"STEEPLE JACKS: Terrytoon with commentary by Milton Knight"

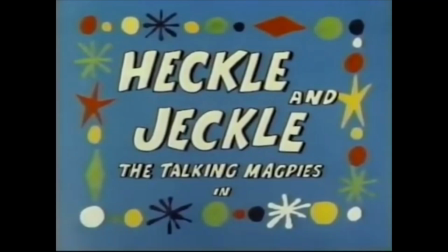Hello, friends. This is Milton Knight again, watching with you a heckle and Jekyll called Steeplejacks,
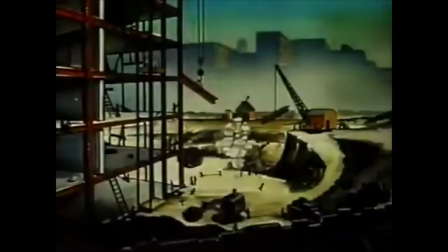1951, directed by Connie Roszynski.
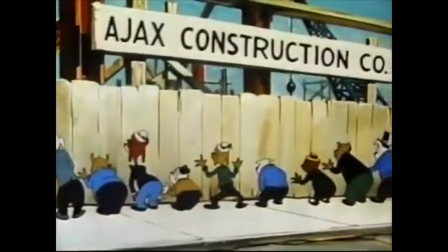And we have all our favorite Terry Toons animators, like Connie Roszynski here,
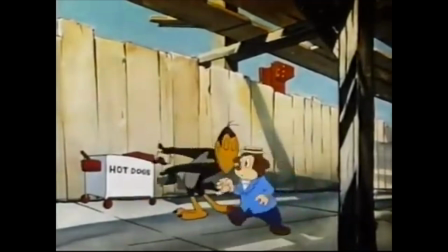his drawing of the dogs with their splayed hands, fingers. and look at the backgrounds.
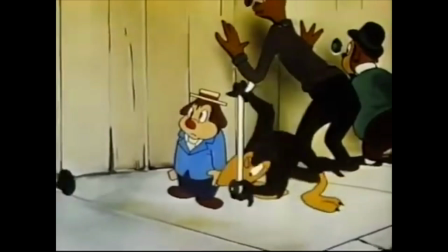They have shadows of the works on the wall
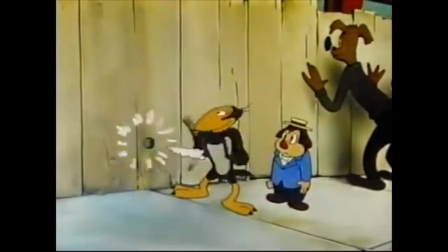here and we have Paul Sommer with his cuter versions of these characters.
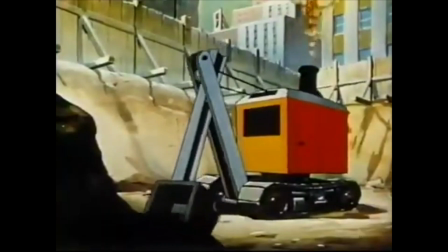Worked in West Coast Studios as well and kind of had that Disney magic going.
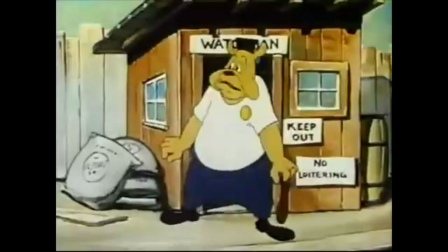You've got the moving props and we have
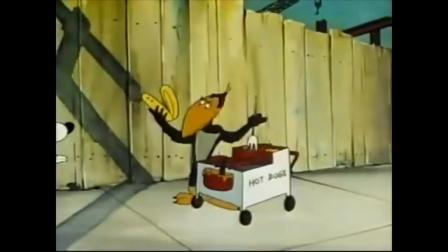Paul Summer and now coming up with the establishment of the tough
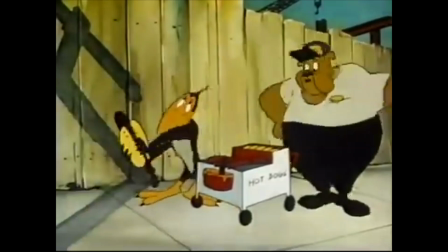bulldog is Ruben Timmons now we go to Jim Tire
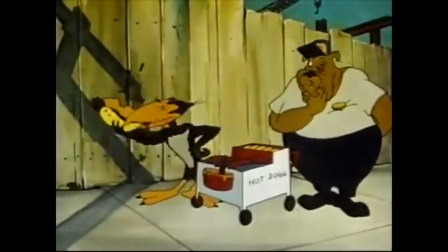Jim Tire refreshingly himself
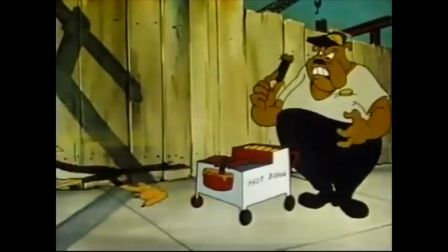I mean who else but that's a little gross that's a little anti-Disney there I better cut this out I may get to like it
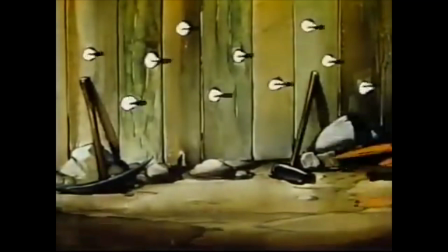And notice that Tyre, when appropriate, he will have the characters move at different exposures,
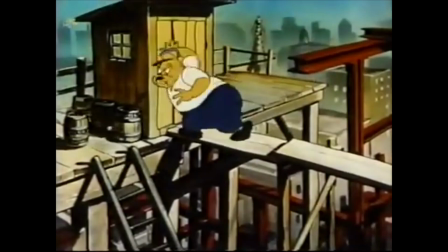sometimes threes, ones. We've got the Terry Toons chase, the polka-like chase music.
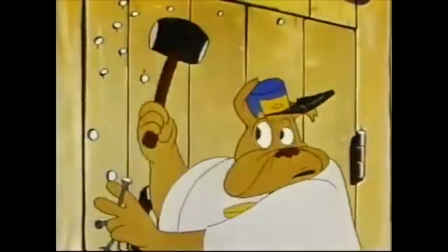Still more Jim Tyre here.
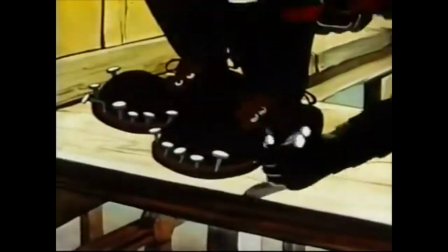This bit might have been more effective if they had allowed the music to stop, just be silent while the hammers were happening.
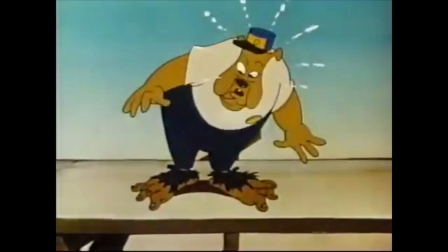But, of course, Phil Scheib was beholden to Terry to give him his money's worth as far as the orchestra was concerned.
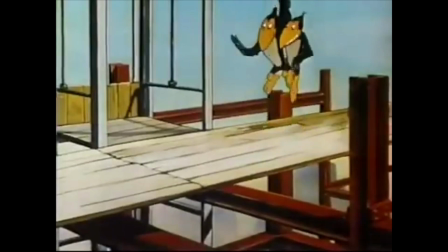Just not let it stop. But they do have twinkly feet.
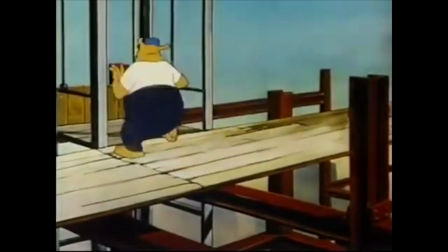Animator, I'm not sure, but he's familiar to me.
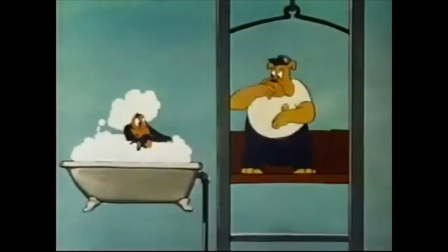He has that Terry Toons credo of the very extreme squash and stretch.
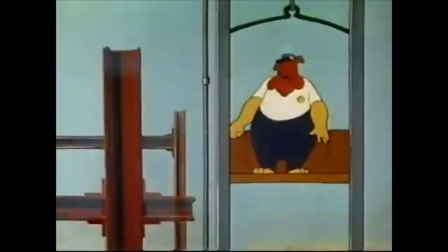Characters just totally unstable.
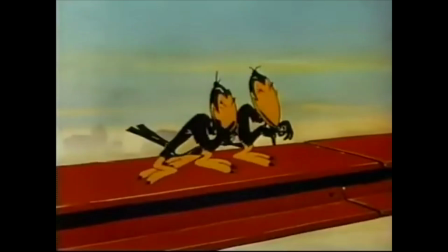moving along with the elevator here and now we switch to Connie Rosinski with
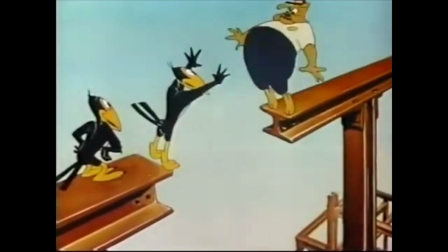his kind of impish Bill Titler education here his style was
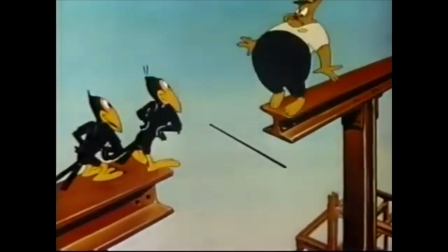I guess less graceful than Titler's but the same
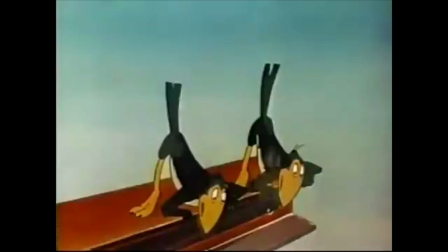sort of broad poses the same sort of you know distorted movements.
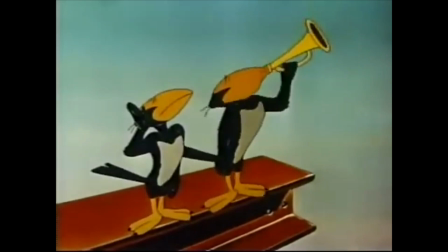And now we switch to Reuben Timmons.
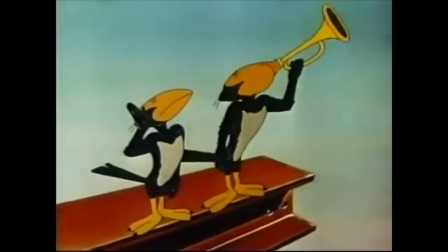And notice that the trumpet doesn't sink exactly to taps.
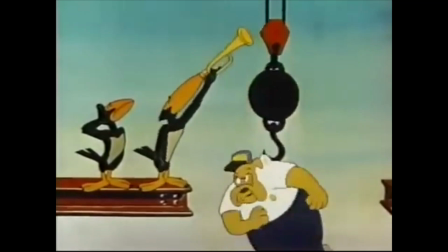Very broad.
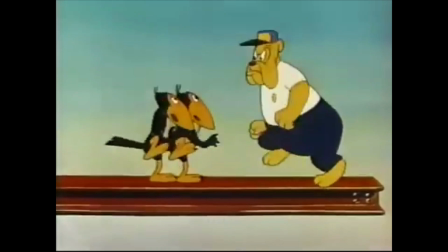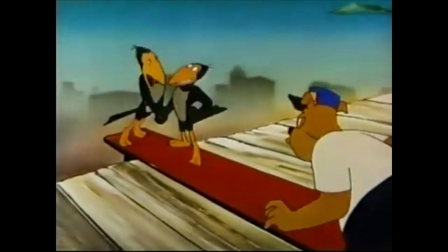Look at the background. Such a wonderful fade.
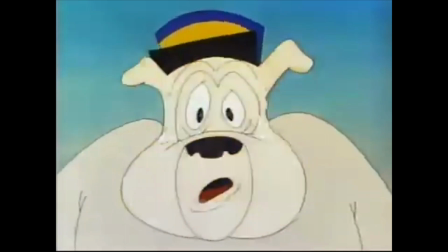These are watercolor backgrounds and the Terry artists,
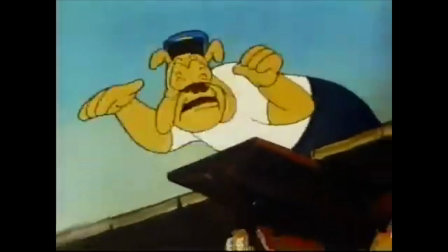the background artists were wonderful at suggesting depth. One person said they were too good for the cartoons themselves.
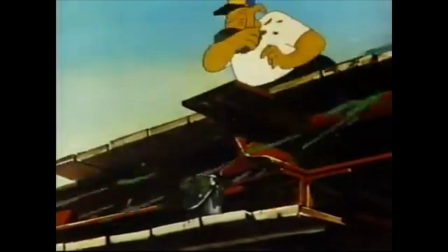Now we've got Reuben Timmons.
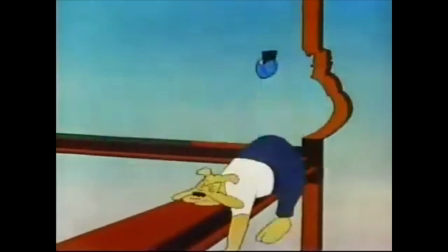Little background moving in perspective, still Reuben Timmons. Rather simple approach but striking, it stands out.
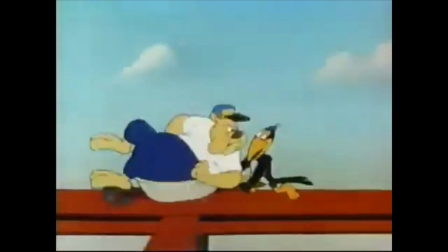Now this animator, I'm not sure who he is. Notice that the height of the girders don't seem to matter to these characters.
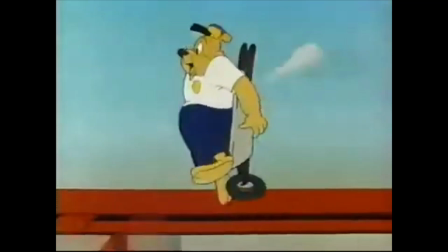The height is not playing plate for suspense at all. More shy circus type music.
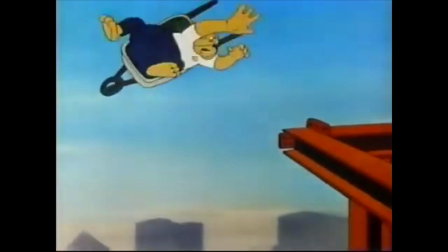Terry was very fond. Look at that background. Terry was very fond of the circus.